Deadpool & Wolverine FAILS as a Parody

Yo, Editor Josh here, just to add that when we make fun of the trope at the start of the movie, especially in a parody format like this is kind of meant to be then you expect that trope to be subverted at some point there needs to be something that challenges it take indiana
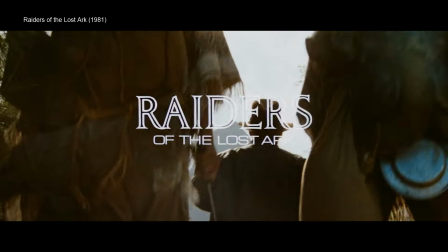8:06 jones and the raiders of the lost ark when they're looking for the ark of the covenant at the start of the movie indiana jones is a skeptic he doesn't believe that the
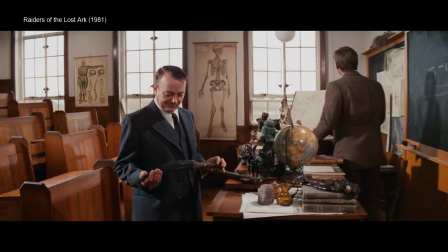8:14 ark actually has any supernatural power that it's just a religious or historic artifact what are you trying to do scare me
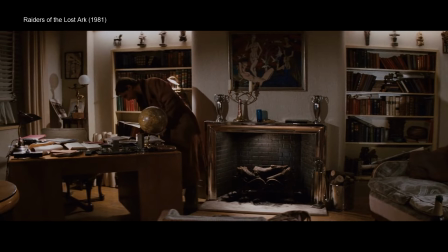8:22 you sound like my mother. We've known each other for a long time. I don't believe in magic, a lot of superstitious hocus pocus.
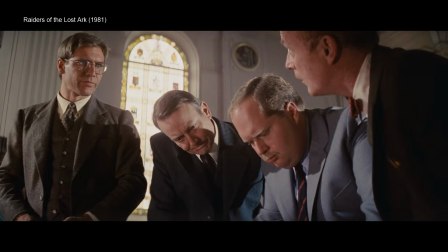8:27 But the Nazis believe that it is this world-ending super weapon.
Power of God or something.
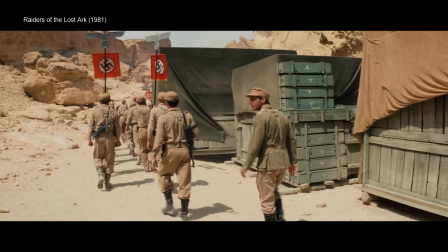8:32 Indy's skepticism is challenged as they progress through the movie and they come across supernatural shit. That's part of his character arc, his challenging that skepticism. But in Deadpool and Wolverine, while Deadpool makes fun of the magical MacGuffin Timeline ripper it's just that's a silly plot device and then in the third act they just take the silly plot device seriously that's my issue is that it's not used to either subvert uh expectations in a way that could be like challenging the characters beliefs and it's also not challenging the tropes of the genre they just don't do anything with it that's the problem and here's my biggest gripe as someone that's a professional editor outside of youtube the movie makes multiple jokes about pacing and yet is paced horrifically.
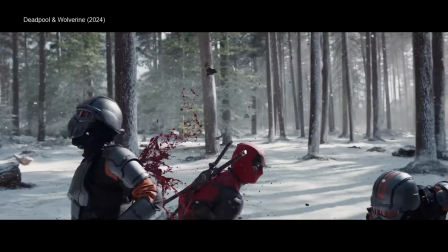9:22 The opening TVA fight is a fun introduction to the movie but to me it felt like it overstayed its welcome. It's not a good sign when your audience is left thinking okay I get the joke you've delivered the punchline can we move on now and I felt that way throughout a good chunk of the movie.
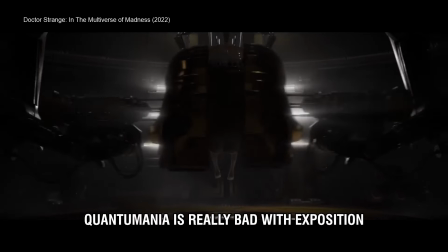9:38 In a similar vein the movie pokes fun at the exposition dumps that Marvel can definitely fall into as a lazy writing style but
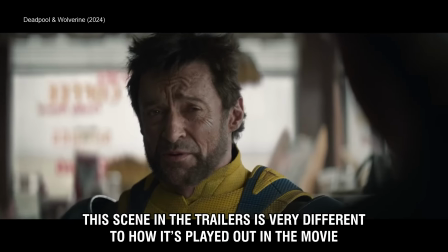9:46 then spends multiple scenes dumping pointless exposition onto the viewer that doesn't add any depth to the characters nor the story. Now, you could argue that Deadpool and Wolverine falling into the same trappings and the tropes that it's critiquing is intentional. That's part of parody, right? You mimic the things that your source material does, even if they're bad. While I think that argument's on the right track, there's two issues that I've got.
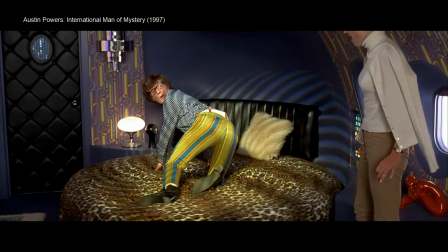10:13 One, parody typically uses exaggeration to emphasize the shortcomings of the source material. And two, Deadpool 3 just feels like most any Marvel movie. Let's start with that first point by looking at Austin Powers, a parody of 60 spy flicks.
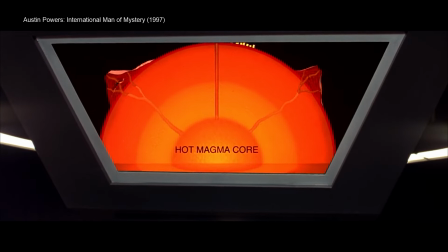10:28 Here the writers take the stereotypically insane schemes that spy villains would come up with and then exaggerates them to the point of absurdity.
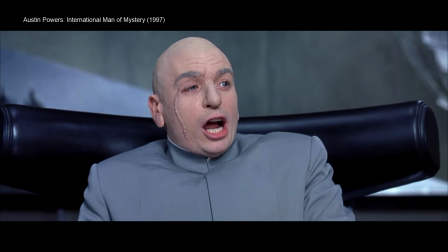10:38 It makes it very clear that they're making fun of how ridiculous it is that these old spy movies would play these ideas straight and serious.
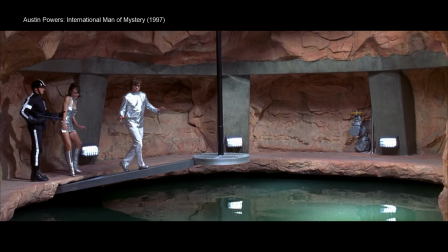10:48 You'll notice that all the sharks have laser beams attached to their heads.
Austin himself would point out flaws and in the various traps and evil plans often just
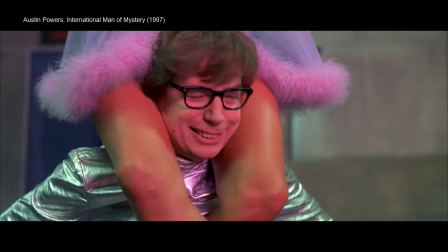10:57 stepping around the threat or having the antagonist one-up them in a way that escalates the absurdity even further.
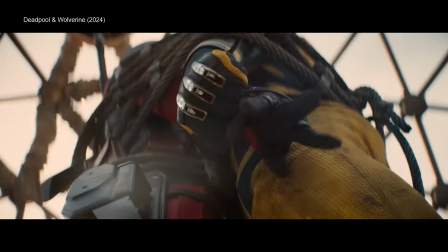11:03 Is it cold in here?
On the flip side, nothing in Deadpool 3 is exaggerated to the point of parody.
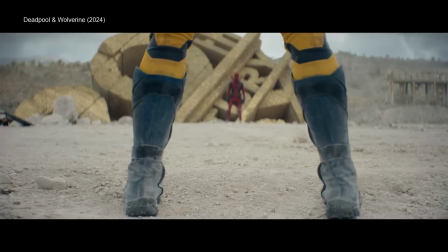11:09 It tries to make fun of the Marvel tropes, but instead it just mimics them. I finished shooting, but I wanted to add this one thought about why Deadpool 3 doesn't feel exaggerated enough. And that is because the superhero genre is already kinda fucking insane, isn't it? Like we've kinda jumped the shark multiple times.